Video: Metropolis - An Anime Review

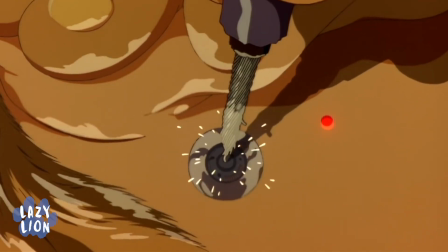And whether done subconsciously or on purpose, if one looks hard enough, one can find many nods to those works,
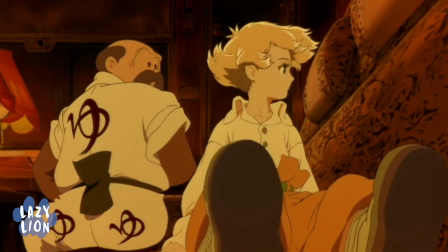especially when it comes to exploring the themes of androids and self-awareness.
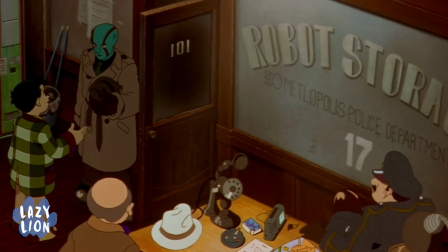Director Rintaro was always a fan of Tezuka's work, and was lucky enough to get to work at Mushi Productions alongside Tezuka himself,
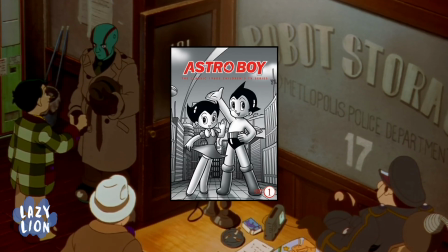where they worked together on the Astro Boy and Kimba the White Lion TV series.
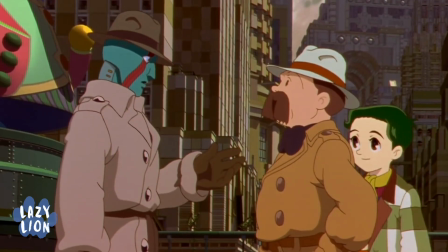Rintaro later approached Tezuka about turning Metropolis into an animated feature film,
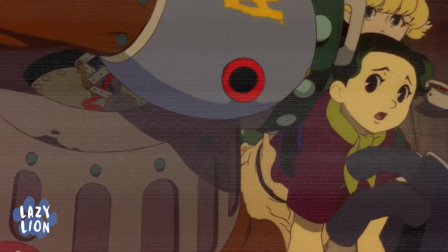to which Tezuka point blank refused, possibly thinking his early works lacked merit.
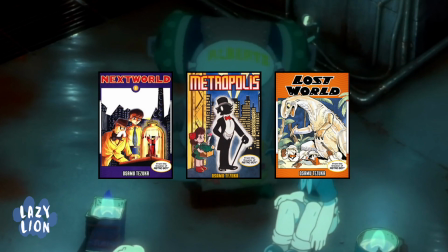Metropolis was written as part of a sci-fi trilogy and was only the second manga produced by Tezuka,
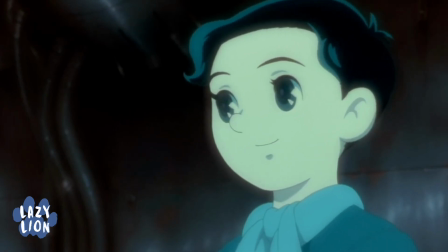which he started writing at the age of 15, So, not sure we can blame him.
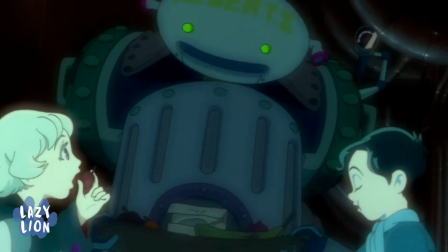Just the thought of looking back at my earlier drawings and writings from when I was 15 brings about instant cringe.
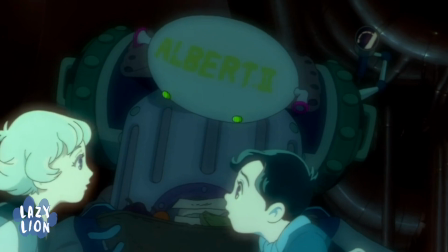Gross. Moving on to Katsuhiro Otomo.
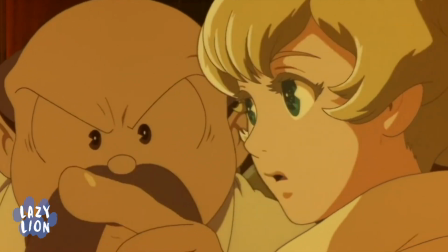Otomo has also credited Tezuka as an influence in his work, specifically those that fall within the sci-fi realm.
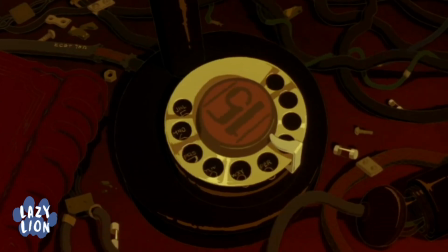While working on Metropolis, not only did Otomo and Rintaro decide to mesh Lang and Tezuka's Metropolises together,
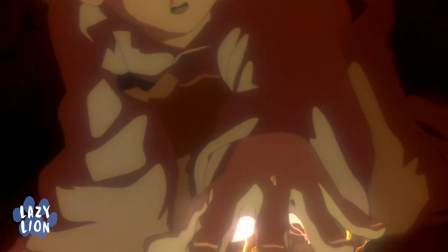but in true Otomo fashion, he also decided to include various subplots that are based on historical events.
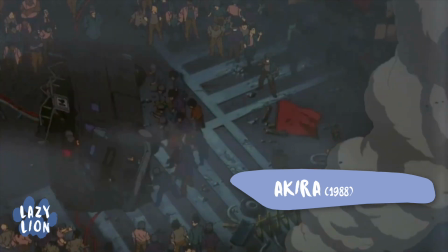We saw this in Akira and again here in Metropolis.
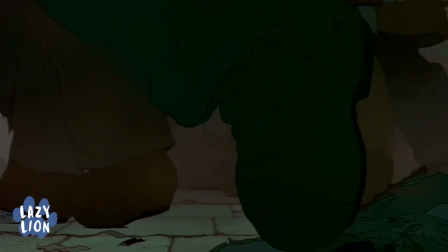In Metropolis, where society is mainly governed as a plutocracy, we see the people rise up against those in power.
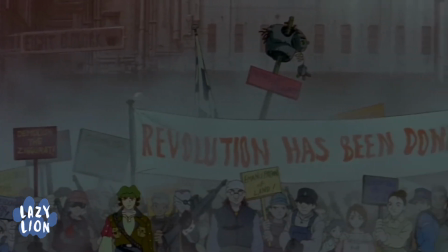This brings to mind the French Revolution of the 1700s, and perhaps even the fall of the Kaibatsu,
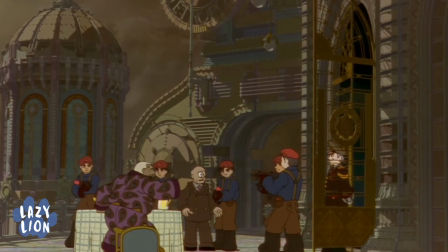or financial clique, which controlled much of the Empire of Japan until it was absolved post-World War II.
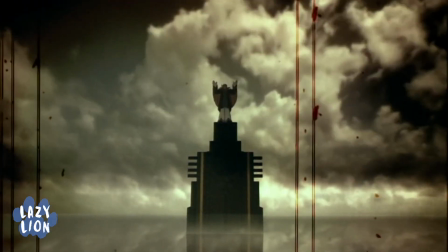The story also includes many Mesopotamian influences, such as the ziggurat and the Tower of Babel, which is a great foreshadowing of what's to come.
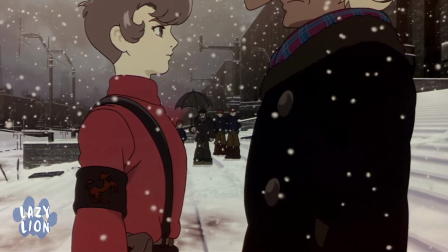We also have the anti-robot faction called the Marduk, named after the patron deity of the city of Babylon.
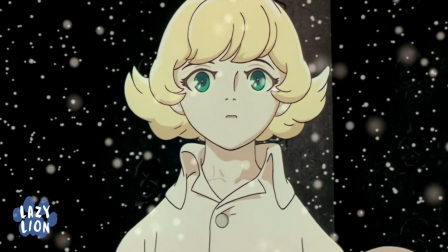And lastly, we have Tima, who's named after a Mesopotamian queen.
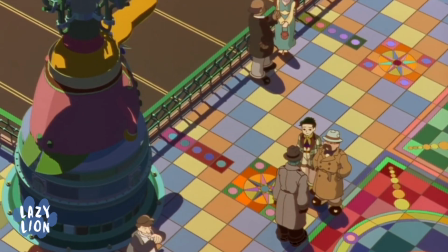The music for the film was also an interesting choice, as they chose to use a mix of New
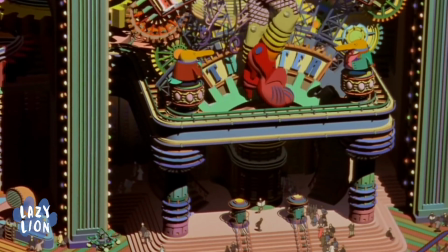Orleans-style jazz music with orchestral scores all composed by the famous jazz musician Toshiyuki Honda.
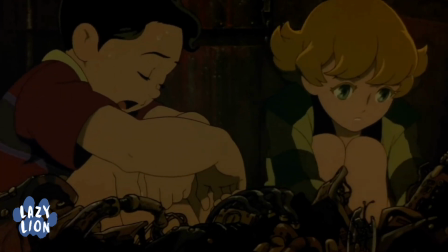And boy, are we glad they did, because Metropolis has one of the best movie soundtracks around, and not just for anime.
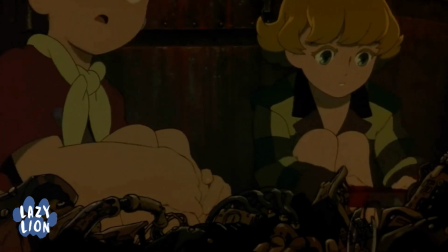Honda really created a memorable soundtrack,
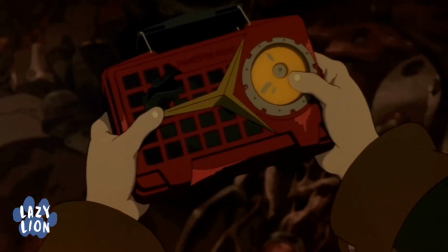filled with a lot of heart and emotion that tells just as much of the story as the visuals do.
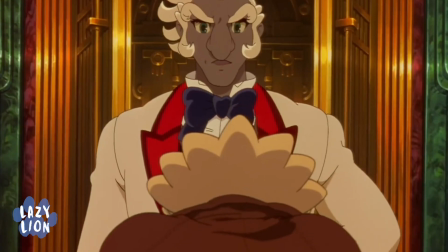And speaking of the visuals, the dieselpunk Art Deco aesthetic of Metropolis,
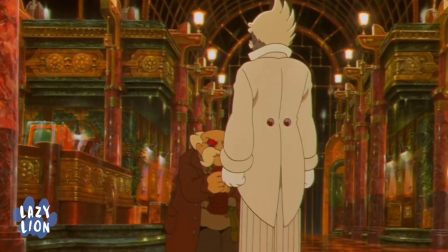which combines both luxury and modernity, helped create a retro look of the future.
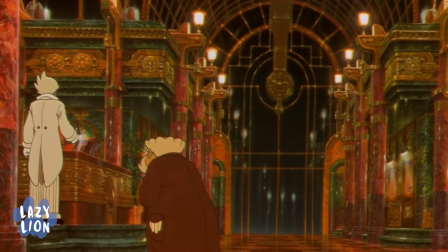And the Art Deco style may have started in France, but it soon spread around the world,
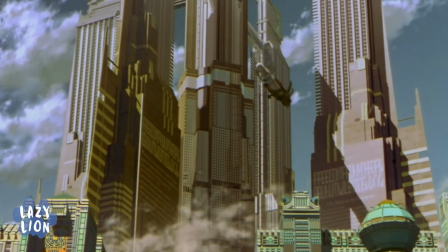a fact that when applied to the movie, allowed the city of Metropolis to have a more universal look,
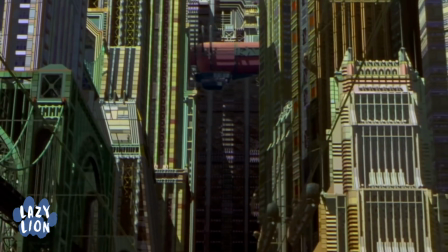allowing the audience not to focus on one place in particular, to instead focus on the future and the promise of technological progress.
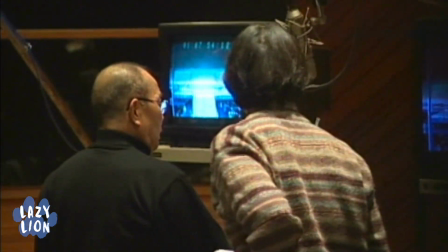Which brings us to the anime production team, who dealt with its own fair share of technological progress,
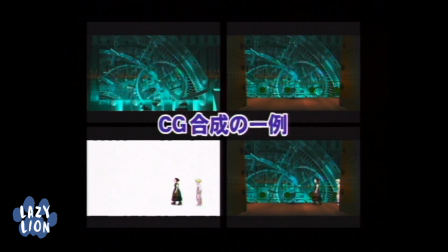when they used fairly new CGI techniques and paired them with cell animation,
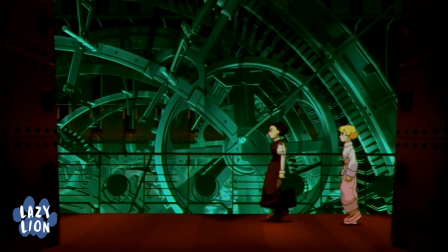melding together both traditional hand-drawing techniques with some new cutting-edge computer graphics.
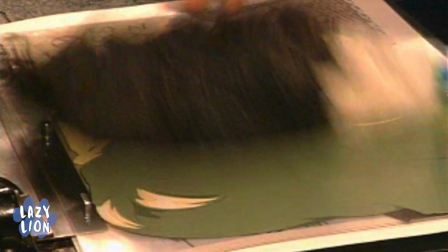By the end of the film's production, they had over
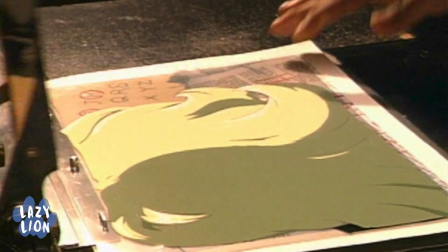150,000 cells, with each cell roughly taking around 2 hours to paint,
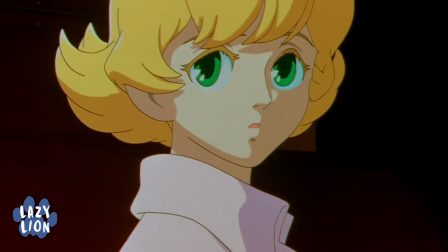which makes the fact that it took 5 years to complete the film come as no surprise.
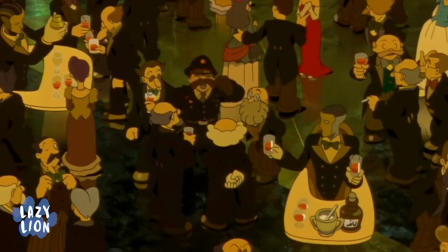As we mentioned earlier,
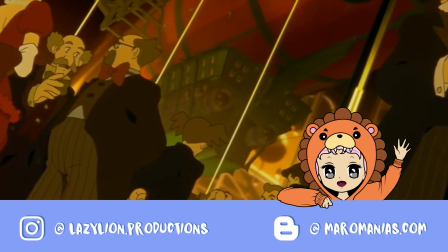one of the themes that Rintaro and Otomo strongly wanted to include in their adaptation of Metropolis was class inequality.